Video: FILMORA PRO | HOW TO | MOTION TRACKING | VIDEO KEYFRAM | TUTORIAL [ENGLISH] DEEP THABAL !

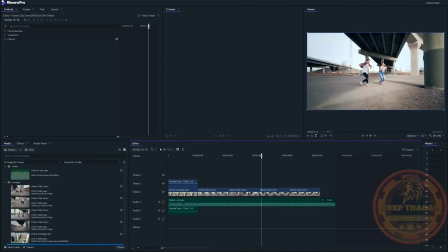5:10 Keyframes are an extremely powerful tool in Filmora Pro. They allow you to make changes to different effects and attributes over time. Here's an example. This clip over here begins with the camera pushing in on our dancers.
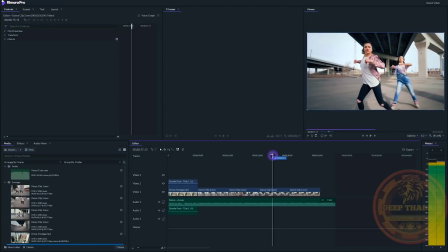5:21 By using keyframes with the scale value of the footage, you can create a really cool vertigo effect. The vertigo effect is a surreal looking effect that can be achieved by zooming in or out of a pull out or push in shot, making the background look like it's distorting behind the subject. To begin, let's go to this clip's controls and under transform look for scale.
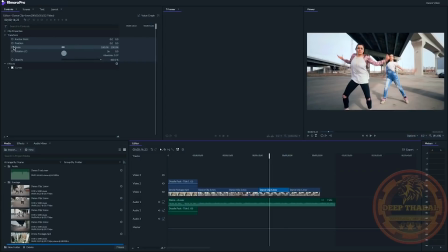5:40 Let's find the point where the camera is fully pushed in on our dancers. Right about here.
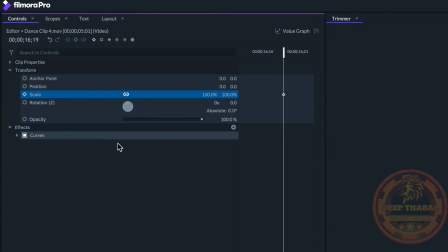5:48 We'll hit the circle beside scale to set a keyframe, indicated by the small diamond here. Let's now move to the beginning of the clip and increase our scale to about 175%. This will automatically create a new keyframe.
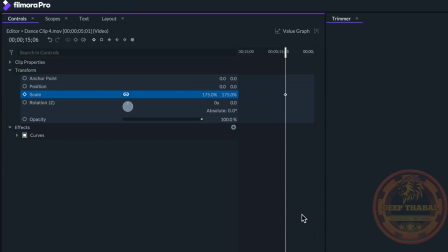6:04 What this does is make it so that between these two keyframes, the scale goes from 175% to 100%.
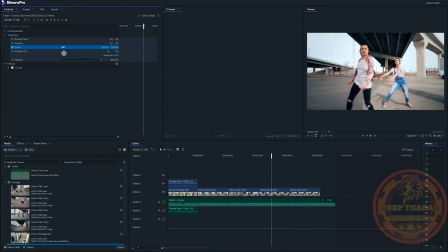6:11 Combined with the footage, this gives us a really cool vertigo effect. Finally, let's polish this up by right-clicking the second keyframe and clicking Smooth In. This will smooth the motion in a way that will make the animation look a bit more natural.
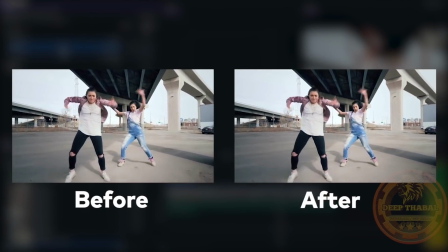6:23 This is a very simple example, but you can apply keyframes over pretty much any value in any effect or attribute, which makes it extremely powerful.
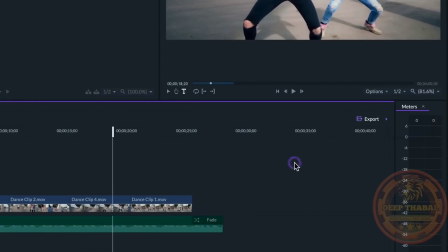6:33 You can quickly export your project by hitting Export Contents, or you can set an in and out point in your edit and hit Export In Out Area.
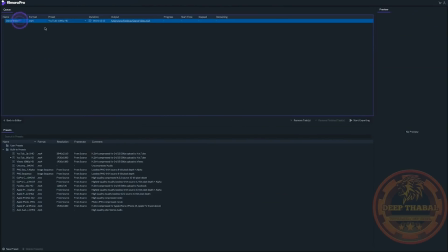6:42 From there, you can either continue working or go to your export screen. A great feature from Filmora Pro is that you're able to queue up multiple exports. Let's say you have another project you're also working on. I've got a travel vlog right here. If you hit export on that project, you'll be taken to the same render queue with your other queued exports still listed there.
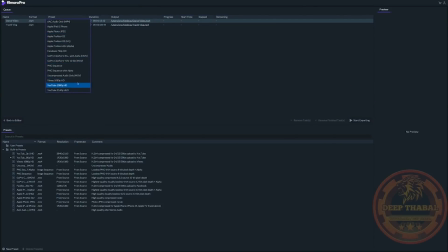7:01 From there, you can head over to your render settings and then hit start exporting to begin the process.
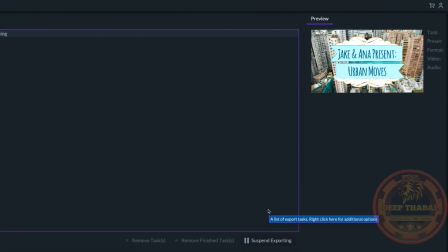7:07 While rendering, you'll get a real-time preview of what's being exported. So that's a first look at Filmora Pro's key features. Make sure to subscribe so you don't miss out on more tutorials on how you can take your editing to the next level.